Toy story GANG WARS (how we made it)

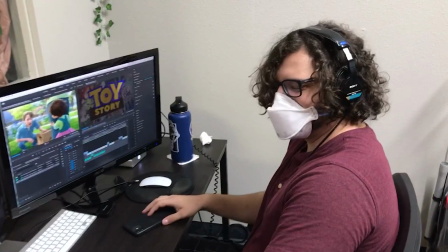'Twas Beauty who killed the beast. No, I didn't mean it. I didn't.
For the shot of Lotso getting shot, I shot some practical floof bursts, and that made a really fun sound.
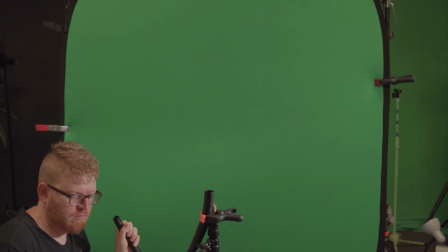Is that how we look on the inside? We snuck in a bunch of movie references and Crate Easter eggs, including graffiti tags made by Chris and Adrian and David and myself.
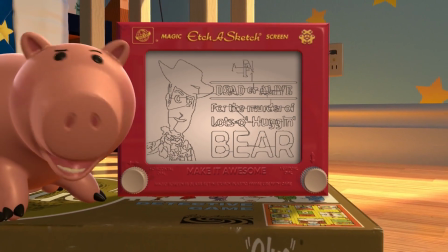See if you can find them all. So for the Etch-a-Sketch shot, all I did was I meticulously drew out the picture using a single path, spacing it very, very evenly, only using right angles, just up, down, across, for hours and hours. I missed my cat's birthday. No, I'm just kidding. I just found an app. It was the easiest shot in the whole thing. Also, as it turns out, I don't even have a cat. You wanna pet my new cat? That's not a cat. As I mentioned before, I didn't do very much on this project, so I'm gonna help David break down his shots.
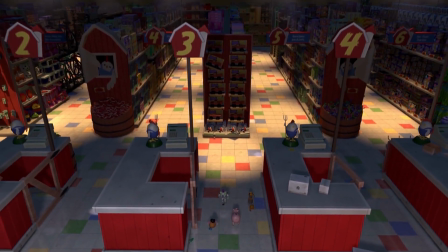He's all the way in England and I'm here, so why not? David blurred the background to fake diffusion of the smoke and fire.
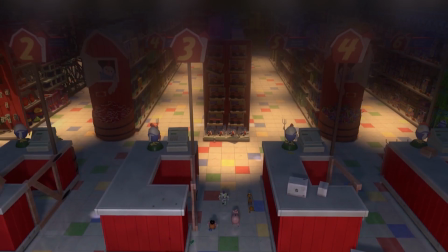He also darkened it and added these fake illuminations to really accent the fire.
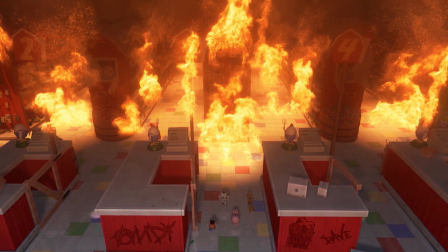After that, he added in the looping fire assets, which you can find on footagecrate.com. And of course, he added tons and tons of glow. Who do you think killed Lotso? Who did it? Lotso? I don't know. Who do you think killed Lotso? I didn't know. I don't know. I didn't do it. You let us know who you think killed Lotso in the comments below. Who done it? Who done it? I think it was the pig.
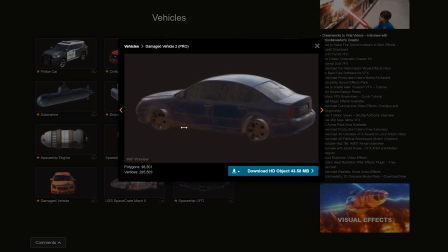For the Mad Max shot, I used this broken down car model that I found on Render Crate, but the car that I was replacing is a convertible.
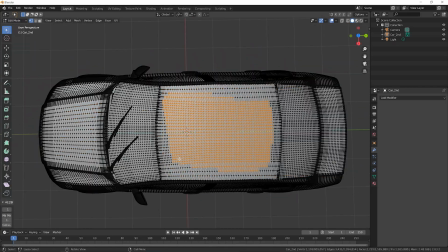So I just took that into Blender and I selected all of the polygons that were on the top and I deleted them. And I figured the jagged edges that were left behind could look like torn up metal. Now, is this lazy and janky? Yes. But does it match the aesthetic that I was going for? Also, yes.
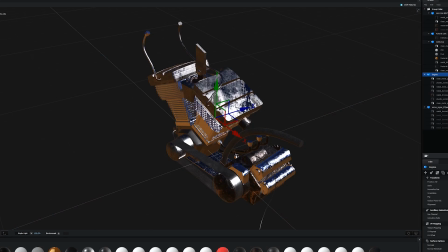But then I thought that just having the car tracked in didn't really have enough movement, so I added an engine block to the front of it that I could wiggle around to add some sympathetic movement. Now, is this engine block in the proper orientation? I don't know. Am I losing sleep over it?
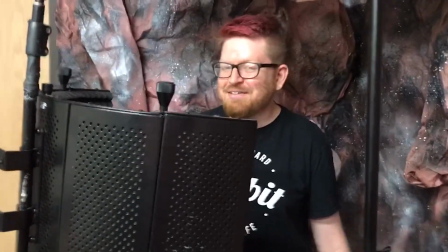Yes, I am. What's my line? You lying?
It's only a matter of time before they find you, cowboy.
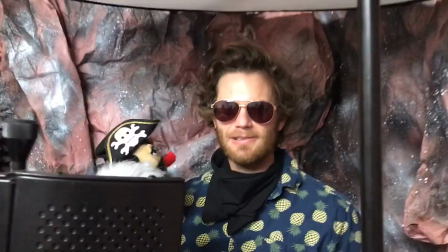Is this part of your normal creative process? To truly become a character, you have to hold a character in your hand.
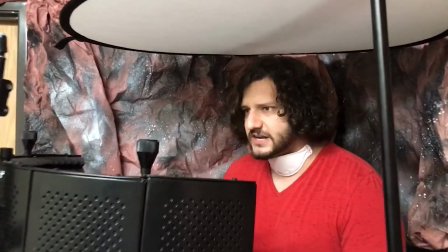I told you I didn't murder him. I told you I didn't murder him. No!
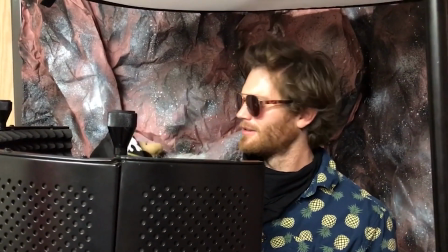To infinity and beyond.
This is actually really helpful.
The fork, Woody.
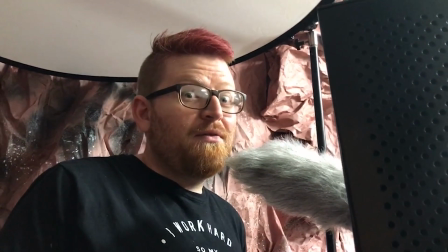You must find the fork. Playtime is over. Witness me! Witness me!
Aw, he's going to Valhalla. He's going Valhalla. If you guys want to see the full trailer, you can check it out up here at our main Production Crate channel. This idea was inspired by a comment from Determined Terminator T800. If you have any ideas for what other kind of videos you'd like to see, leave a comment down below. If you want to see more breakdowns like this, subscribe to the Craters, and don't forget to make it awesome.